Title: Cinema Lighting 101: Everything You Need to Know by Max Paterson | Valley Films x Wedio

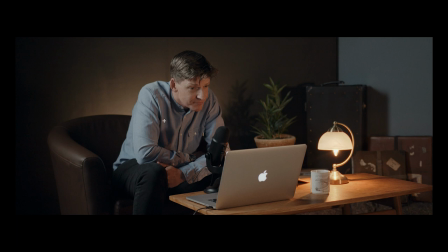[47:30]
of working around if you if you don't want to work with the backlight that's a good way of still creating separation the fill was quite a distance away so
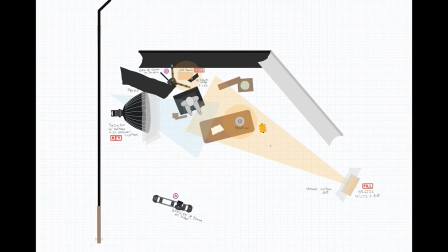[47:37]
that's why it's a little bit harder than would be ideal so it was a relatively far distance away and there's just a couple panels here these h hr 672s amaran aperture amaran panels and they had a cto gel the reason for a cto gel was
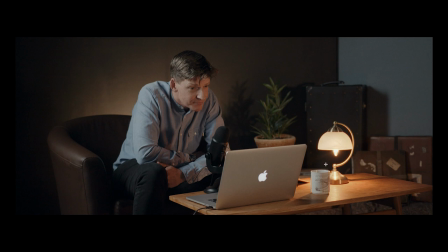[47:52]
basically to try and make it feel as if it was still slightly motivated from this lamp i realize it doesn't look completely like all the light is coming from the lamp but at least it feels roughly like the light on his fill side of his face is still coming from the lamp so this is a practical if i
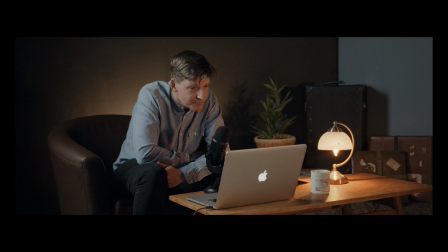[48:08]
had access to a different bulb in the time I'd probably swap this out for a smaller bulb that I could stick underneath the sort of glass part because then I could actually end it down I could knock the level down Because as you can see it's just clipping here,
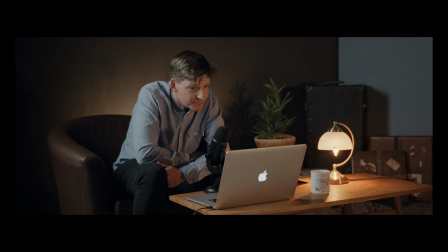[48:22]
which I think looks okay But if I did it again, I'll get a smaller bulb and ND that down so basically put some black ND around it Knock the level down and then nothing has to be overexposed the other main thing that I would do again is try and remove this double shadow
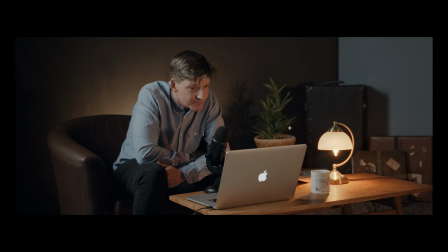[48:39]
generally speaking double shadows look pretty unattractive and they're not happening on his face which is good but they are happening on the set so as you can see here we've got this big black box here which is getting a shadow on the right hand side because of the key light it's also getting
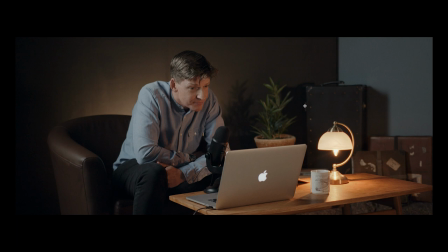[48:54]
a shadow on the left hand side because of the fill light this is one problem that you will need to watch out for when using both key and fill lights because they can if they if they're slightly hard they can create shadows on both sides of someone's face sometimes you get this with
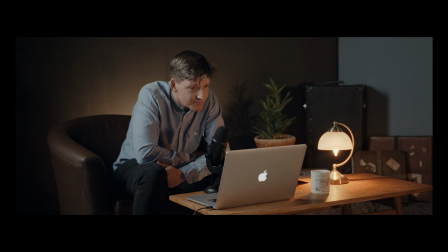[49:07]
a shadow on the left-hand side and the right-hand side of the nose. Two ways around this is soften your light, make it much softer, bring it in and lower the level perhaps, but also consider bouncing light or diffusing it more instead. I personally quite like to bounce the film. For this particular shot though it felt appropriate to try and motivate this lamp.
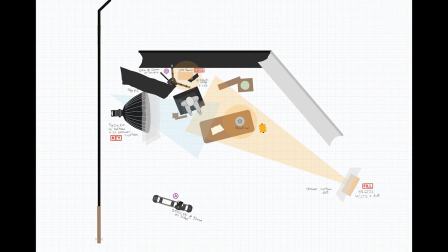[49:27]
So this is the setup and then I had my A camera here on a slide that was moving back and forth quite a distance from the wall. I still wanted to create some depth even though we're relatively close to the wall. This is quite a fun setup.
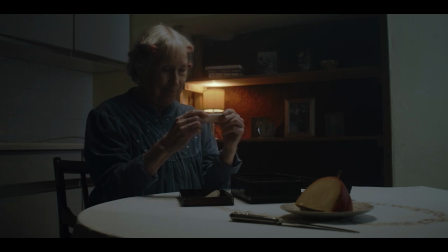[49:38]
This is from a short film, this old lady chasing down a mouse in her kitchen and it had lots of lots of moving parts to it.
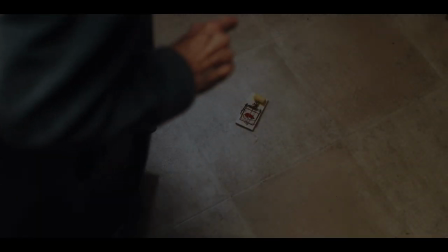[49:46]
Things are changed, things that are like and would stay the same, but this is the setup.
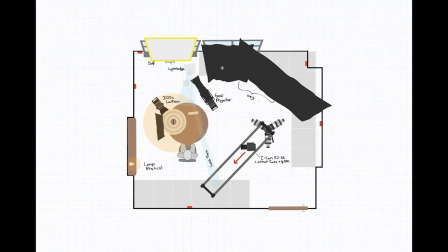[49:52]
We're packing quite a lot into a very very small room.